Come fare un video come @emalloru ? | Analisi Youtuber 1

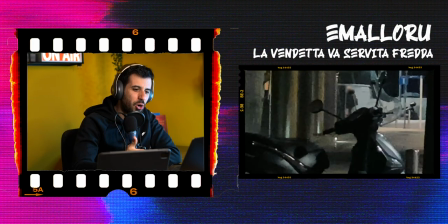[0:00]
Ecco, vedete come l'immagine si è sgranata, mossa, ma la musica è chiara e emozionante.
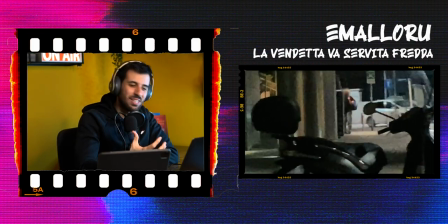[0:05]
Questo funziona, dai che siamo tutti lì, prendilo! Ciao, benvenuti sul mio canale, sono Simo Riccio, creator su YouTube dove sperimento come uscire un pochino dalla propria comfort zone.
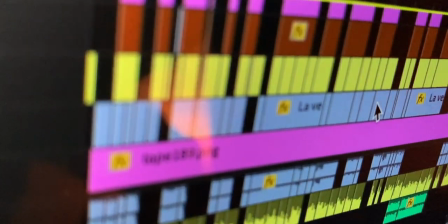[0:17]
Nel farlo ho testato diversi format, ho imparato a montare, ho comprato tutta l'attrezzatura necessaria, ma c'è ancora molta strada per tenere le persone incollate allo schermo e far sì che ogni secondo sia di intrattenimento. E dato che buona parte della mia community è, come me, creatore di contenuti,
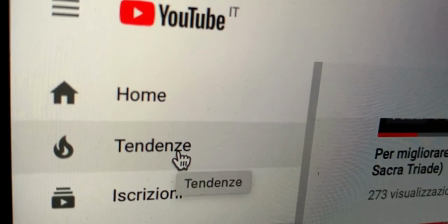[0:36]
ho deciso di analizzare i migliori youtuber italiani per carpire cosa serve per fare video veramente fighi. Quindi tenetevi pronti, iniziamo!
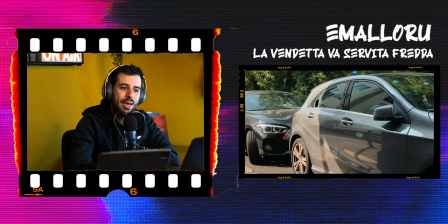[0:48]
Per il primissimo episodio ho scelto questo video di Emanloru perché per me è il miglior contenuto del 2020 a livello di storia e di editing. Editare un filmato si pensa che sia la parte finale e quella noiosa e qui c'è un pochino di confusione. Perché per me editare uguale riuscire a intrattenere, visto che ogni contenuto sul web compete con tutti gli altri video, ma compete anche con le app che avete sul vostro cellulare e con tutti i messaggini che ricevete.
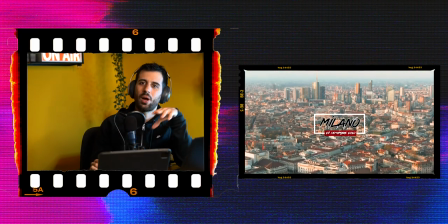[1:17]
Quindi in questo format non guarderemo troppo alla parte tecnica con le transizioni
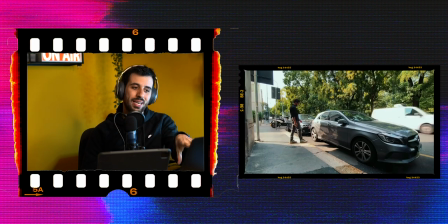[1:22]
eccetera Quanto alla parte psicologica per cercare di capire perché un filmato ci piace e ci fa rimanere incollati Per iniziare vorrei analizzare quello che per me è il migliore esempio per quanto riguarda l'accoppiata storytelling e coinvolgimento emotivo La vendetta
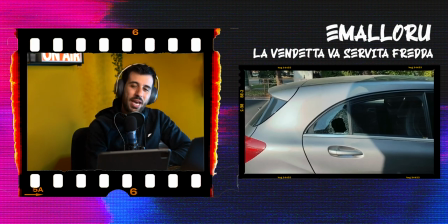[1:40]
va servita fredda ok sette secondi e si vede già quello che promette la copertina nei
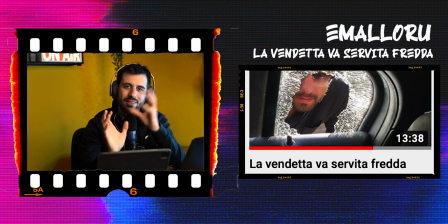[1:48]
primi secondi subito fa vedere che la copertina e il titolo non sono clickbait voglio chiedervi quante volte siete stati scottati da copertina e clickbait quando
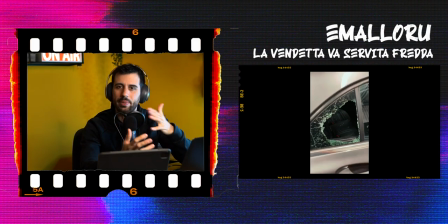[1:59]
questo succede si perde la connessione tra spettatori e creator quando invece la promessa è mantenuta crederai a quel creator
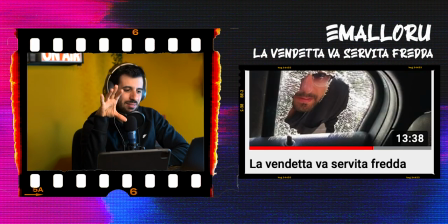[2:07]
ecco ora questa inquadratura è letteralmente la copertina Com'è che si dice in questi casi?
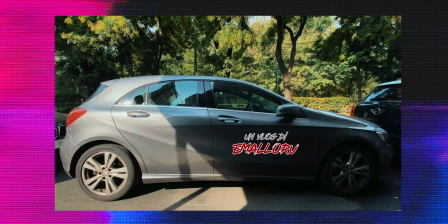[2:14]
La vendetta è un piatto che va servito freddo Ok,
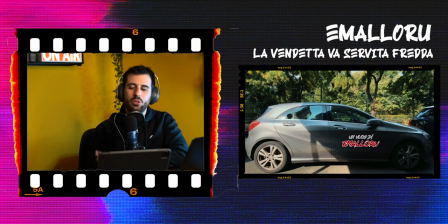[2:18]
oltre alla copertina adesso abbiamo anche il titolo del video Possiamo essere stracerti che non si tratta di clickbait E infatti la scritta messa qui fa capire che dopo 34 secondi è finita l'anteprima Che le promesse per le quali abbiamo cliccato sono state
mantenute e può iniziare il vero video Prego
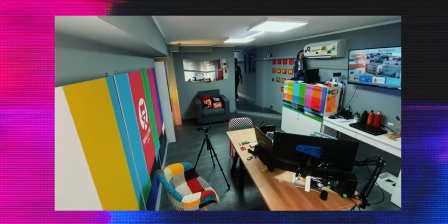[2:38] Serviva solo un'esca e serviva poterla tracciare In poche parole serviva Andrea Galeazzi che mi installasse dei GPS.
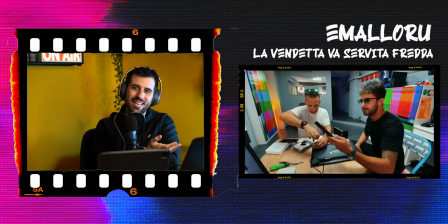[2:46]
Ok, come primo ospite di questo video non è che viene il cugino nerd ma Andrea Galeazzi, oltre un milione di iscritti su YouTube.
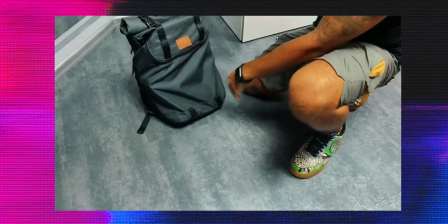[2:56] Nello zaino, oltre al portatile, ho inserito altri oggetti per non destare sospetti.
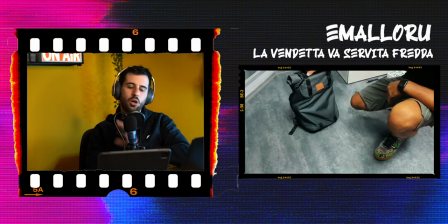[3:03]
Ok, interessante, seconda volta che Malloro dà una sorta di titolo a quello che andremo a vedere.
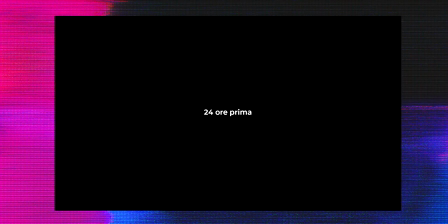[3:09]
Avevamo la scritta 24 ore prima e ora abbiamo il giorno dello scasso Questo montaggio ci fa capire che un nuovo capitolo
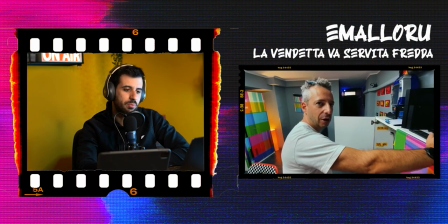[3:18]
sta per iniziare E' come se non bastasse a far capire che siamo appunti in un altro capitolo del video Ascoltate come taglia in maniera netta la musica Quando ci sono questi tagli è come se la band che sta suonando La musica che stiamo sentendo smettesse di colpo come a dire Che diavolo sta succedendo qua?
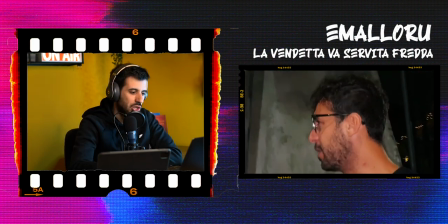[3:39]
Tagliare la musica di Netto è un modo potentissimo per rialzare l'attenzione Per procedere serviva supporto legale Me l'ha dato Angelo Greco,
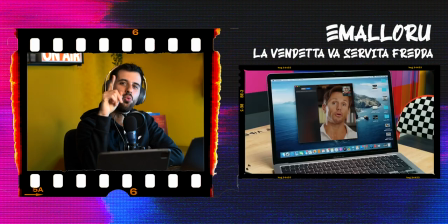[3:48]
il miglior avvocato presente su YouTube Ok, al minuto 1 Andrea Galeazzi Al minuto 2 Angelo Greco,
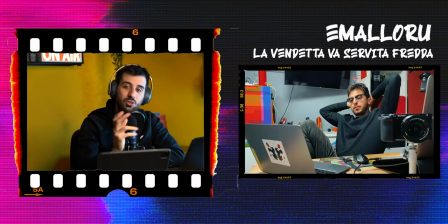[3:55]
altro YouTuber avvocato Tra l'altro non credo Ema abbia preso un pezzo del video Credo sia proprio una chiamata su FaceTime E lui parla esattamente come nei suoi video YouTube
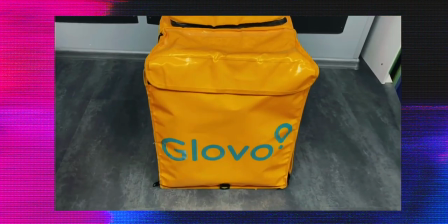[4:06]
Fantastico Dove lo trovo lo zainetto per consegnare le pizze?
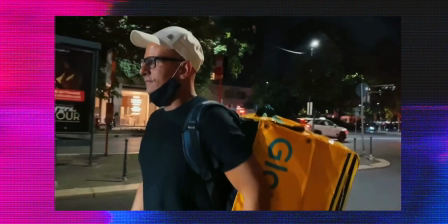[4:09] Beh, avere un amico pizzaiolo torna sempre utile.
Ed ecco l'effetto telefilm.
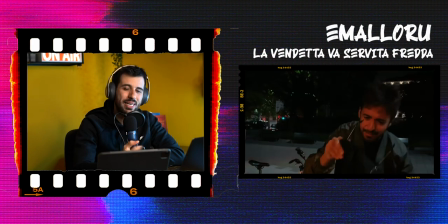[4:14]
Tutti siamo nati e cresciuti con i telefilm e ne abbiamo ormai interiorizzato le dinamiche.
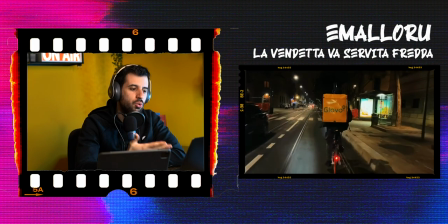[4:20]
Personaggi come il suo amico pizzaiolo, che abbiamo visto che purtroppo ha chiuso la pizzeria, qui ritorna e scopriamo che fa il rider.
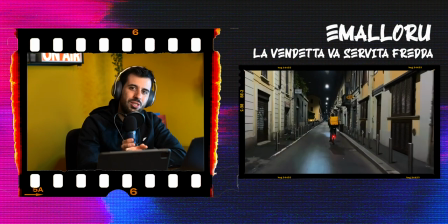[4:28]
Quindi nei video di Ema abbiamo personaggi secondari che ogni tanto rifanno la loro
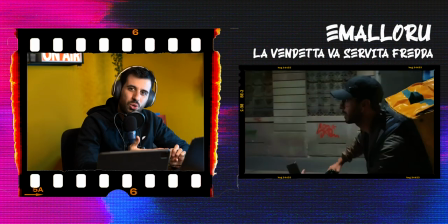[4:33]
comparsa e scopriamo qualcosa su di loro e ci emozioniamo nel vederne i cambiamenti. Quasi come se fossero nostri amici Bellissimo e un saluto a Giuliano
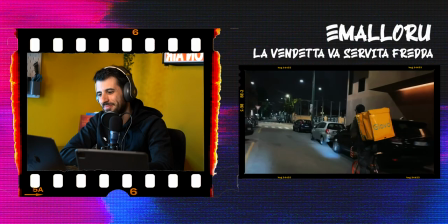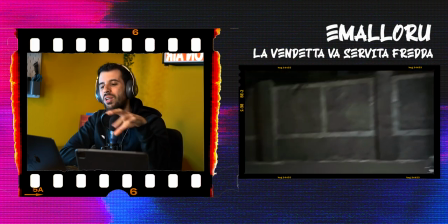[4:48]
Sentite qui la musica Pensate questa scena con qualsiasi altra musica Non avrebbe sicuramente funzionato così
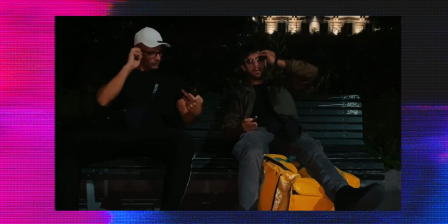[4:57]
La buona notizia è che da quel momento era tutto sotto controllo Ok,
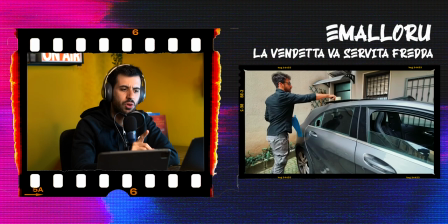[5:03]
nuovo capitolo del film Schermo nero e cambio di musica Anche se stavolta non c'è la scritta Io forse ne avrei messa una ok Ema
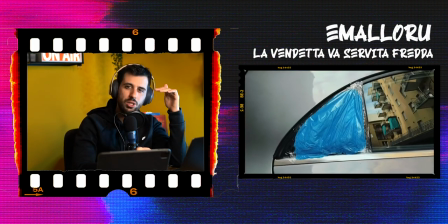[5:12]
finora ha sempre tenuto il ritmo alto con la musica con la suspense sono quattro minuti
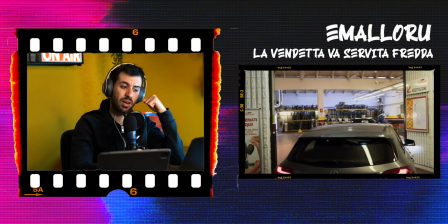[5:18]
finali e adesso finalmente possiamo rifiatare un attimo non possiamo stare 12 minuti con un unico ritmo altissimo e quindi slow down Ora mentre
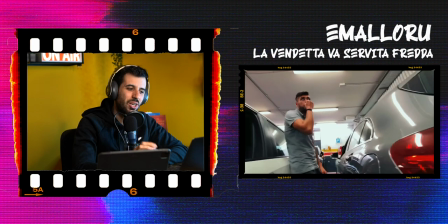[5:30]
tutti aspettiamo di sapere cosa succede nella storia Lui mette oltre un minuto di digressione
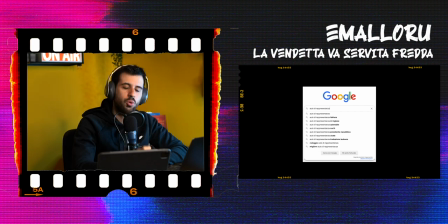[5:36]
sul perché ha proprio quell'auto Quindi oltre a essere in tema questo ci svela
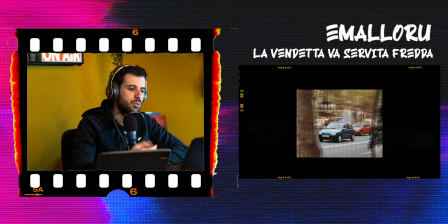[5:41]
piccoli pezzetti della sua vita Come il suo passato da regista eccetera E così video dopo video iniziamo a conoscerlo sempre di più E come nei film o nei libri vivremo con sempre maggior partecipazione tutto quello che gli succederà
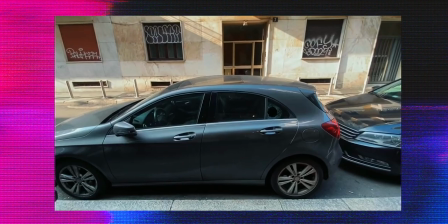[5:56] Pochi mesi dopo l'acquisto ho deciso di andare a vivere a Milano e scopro che lasciare l'auto varcheggiata in strada non è proprio una scelta intelligente Ok,
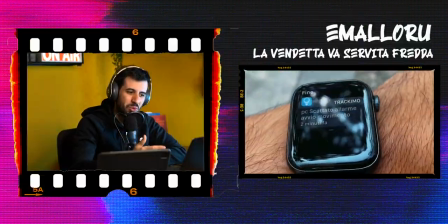[6:04] ormai abbiamo capito, schermo nero più musica che si ferma,
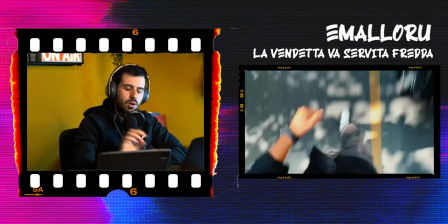[6:08]
fine di un altro piccolo capitolo Ok, si sta spostando Ok, alza di nuovo il ritmo qui con questa musica
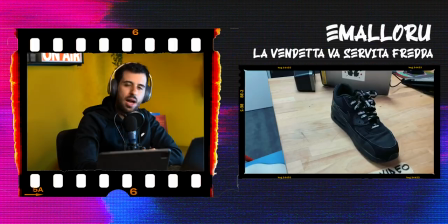[6:18]
Dovevo capire dove andasse a finire il computer Ah, questa musica qui è bellissima e l'ho riconosciuta,
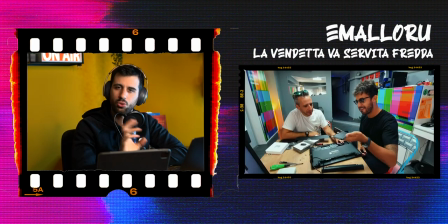[6:23]
è una canzone dei Wolf Mother tra l'altro apro una piccola parentesi sul copyright e su tutti quelli che si chiedono come si fa a usare una canzone famosa in un video youtube a parte che spero che tu non ti sia perso il mio video dove vado a fare tutti i test per capire dopo quanti secondi l'algoritmo capisce che stai usando proprio quella canzone
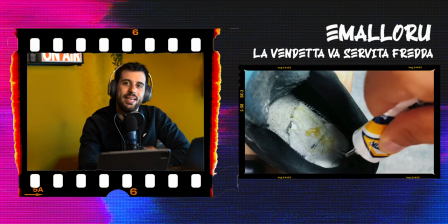[6:43]
ma anche se non l'hai visto qui ti voglio dire che le canzoni famose su youtube si
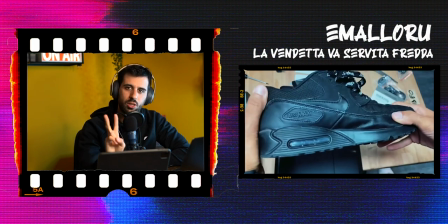[6:48]
possono usare anche se possono succedere due cose quella certa è che
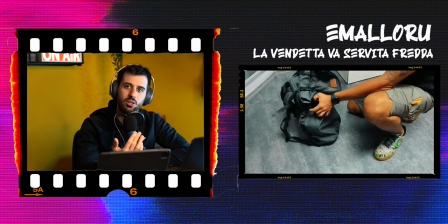[6:52]
tu non potrai monetizzare quel video quindi le pubblicità che vedi prima,
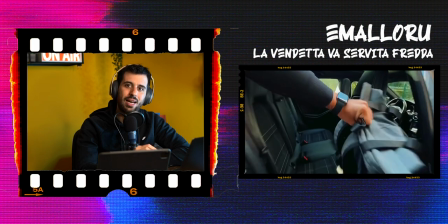[6:57]
durante o dopo non genereranno delle entrate per chi ha caricato e creato tutto quel video ma andranno agli artisti la seconda e quella più grave è che le canzoni estremamente famose come potrebbero essere quelle degli ACDC creano addirittura un blocco del video nella maggior parte delle nazioni Infatti Ema Loro usa delle canzoni
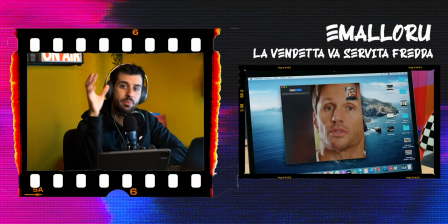[7:19]
famose ma non quelle della top 10 perché causerebbero appunto questo blocco
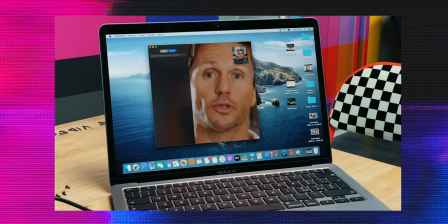[7:24]
Oh Angelo Greco per me è un genio,
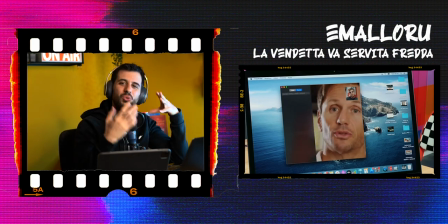[7:30]
voglio già fare un episodio di questo format sui suoi video L'unica volta che
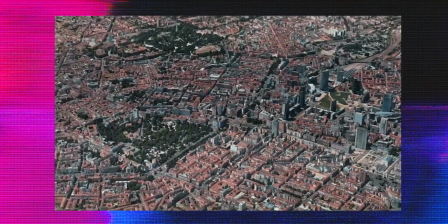[7:36]
ho provato a pescare per me è stata una noia mortale Ma stavolta dopo tre lunghi giorni d'attesa
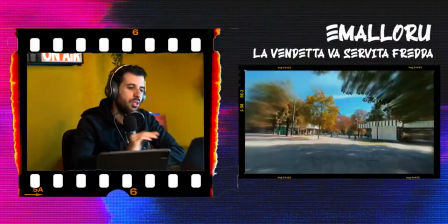[7:41]
Musica e video Il video può anche non essere in 4K,
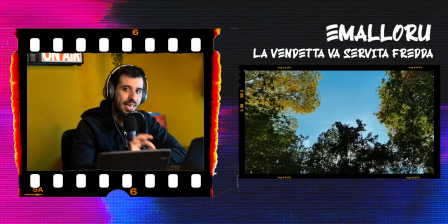[7:45]
ogni tanto può saltare l'immagine, ma l'audio deve essere chiaro e una canzone scatena sempre emozioni.
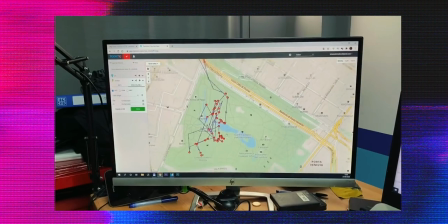[7:52]
E questo è Malloru lo sa.
Io non so per quanto può aver camminato.
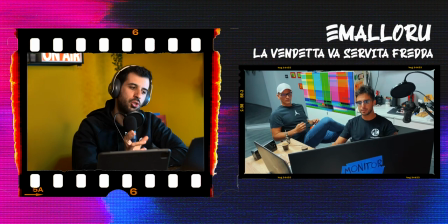[7:59]
Qui mette un classicone dei film di spionaggio. Musica incalzante e loro che seguono un GPS.